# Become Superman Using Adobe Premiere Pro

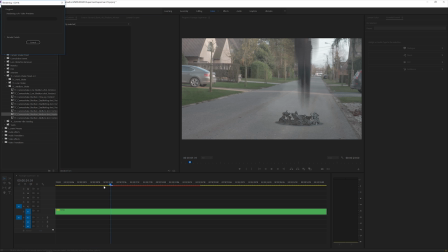16:24 And if you're going to play this, you're going to see that your camera is actually like shaking, like someone's holding the camera, looking at me, taking off.
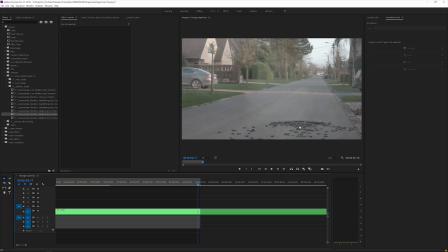16:35 So I'm just going to cut it off here. By the way, if you want your burst to last longer, you can just cut the last frame and also use the frame hold option. But really cool. So we have some camera shake going on. I really like that. Okay.
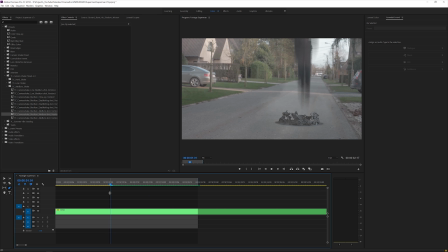16:55 Okay, so one more thing we want to do is actually right here, we want to add a transform effect again. So effects, transform. And we want to kind of emphasize the strength again, so the force of taking off. So we want to kind of shake the camera.
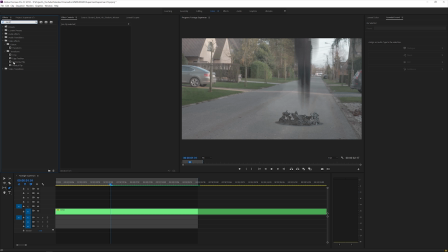17:13 And yeah, it's like all the wind coming through the camera, and the cameraman actually was a little bit confused because it went so fast and he shakes the camera. And that's also going to hide the imperfections. So we're going to apply our transform right here to our comp, and then one frame before everything actually happens,
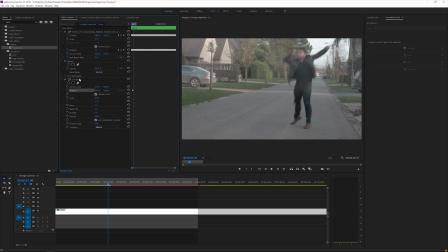17:30 you can click here and click on the position for the transform effect. One frame further, we want to just move it a little bit. One frame further, again, move it. One frame further, move it again.
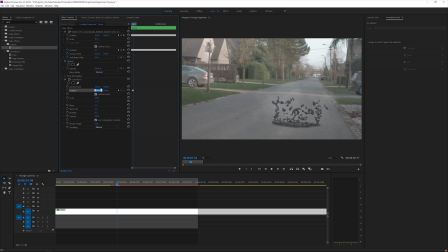17:48 And then one frame further, maybe move it again. Okay, and then we zoom in a little bit just to see our keyframes. And then we want to kind of go a little bit further, like right here, and just reset it. So now what we have is something like this.
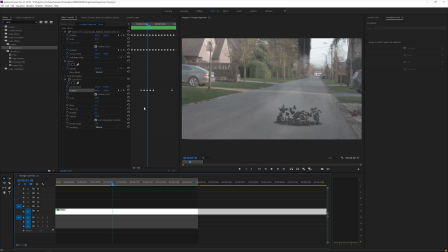18:08 So as you can see, we have a nice shake and you can either just increase the numbers a little bit. So that's completely up to you. And then you can also uncheck the use composition shutter and change it to something like 180 maybe.
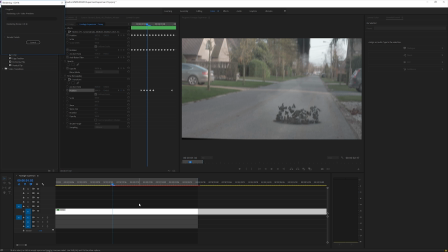18:23 And now you have some motion blur going on, preview it once more, and it's going to make your shot much more realistic in my opinion. Okay, so here we have a little mistake, so what we can do is just bring it up a little bit, okay. And it's completely up to you to kind of carefully put your positioning so it looks like a real organic camera shake, a kind of shock. So yeah, just play around with position. I just quickly show you, it's like a demonstration for this tutorial.
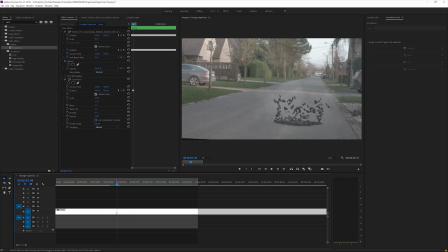18:58 It's not perfect, I know. But then finally, to kind of finalize your entire shot is, you can give it some grade, some kind of look, because now it looks kind of sad, a little bit boring. So we're going to the Lumetri color panel, if you don't see that.
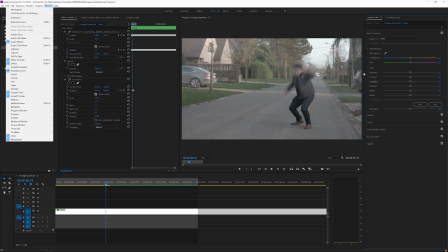19:12 Window, Lumetri color, and then you can just add some kind of contrast,
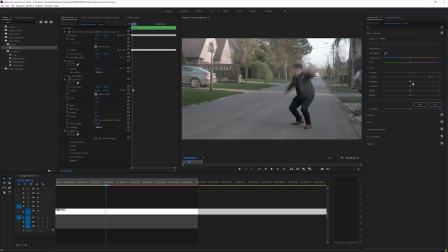19:16 because contrast is kind of for action movies, so that's a really good fit here. And then we can also add a creative look, which is actually a LUT, and we actually offer LUTs on our website also, and it's not like I'm just promoting everything, it's just, I'm telling you this, because it's actually interesting, for your videos. So it also supports this channel and helps me to create more content.
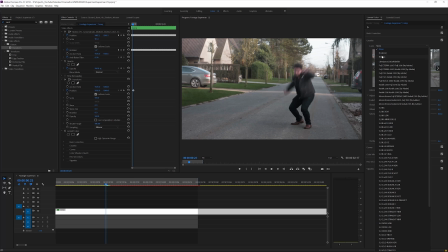19:39 So it's definitely not that I want to keep pushing everything forward, but it's just something that is useful.
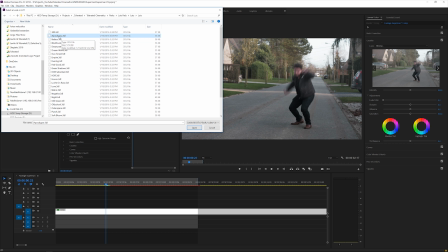19:45 So I'm going to browse. And for example, I can use it 300 here.
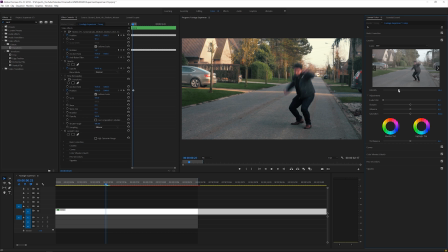19:50 So open it up and then you can lower the intensity. And as you can see, it really does something to your shot.
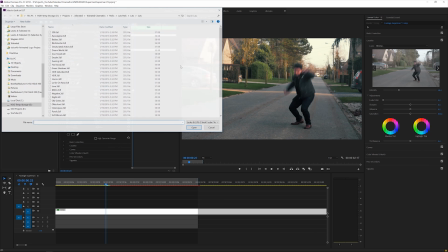19:56 Maybe we'll try another one. Apocalypse, maybe.
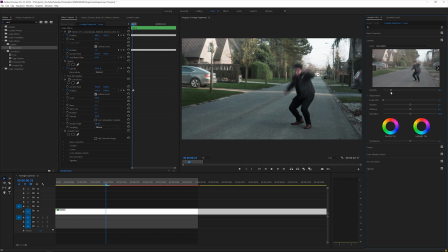19:59 So you can see that every LUT has a different kind of look and feel, but immediately your shot looks like a real action movie.
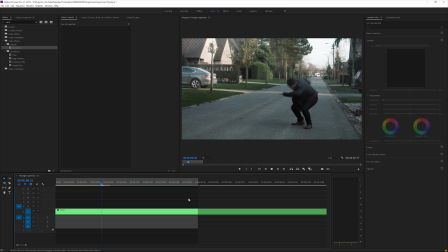20:06 So that's really cool. So yeah, that's it for this video. I hope you enjoyed it. If you did, give this video a like. Also subscribe to the channel for more and definitely hit that notification bell so you get notified when I upload new videos. Also check out our website. We have a bunch to offer for filmmakers and motion graphics artists. And apart from that, I hope to see you in the next one. Goodbye.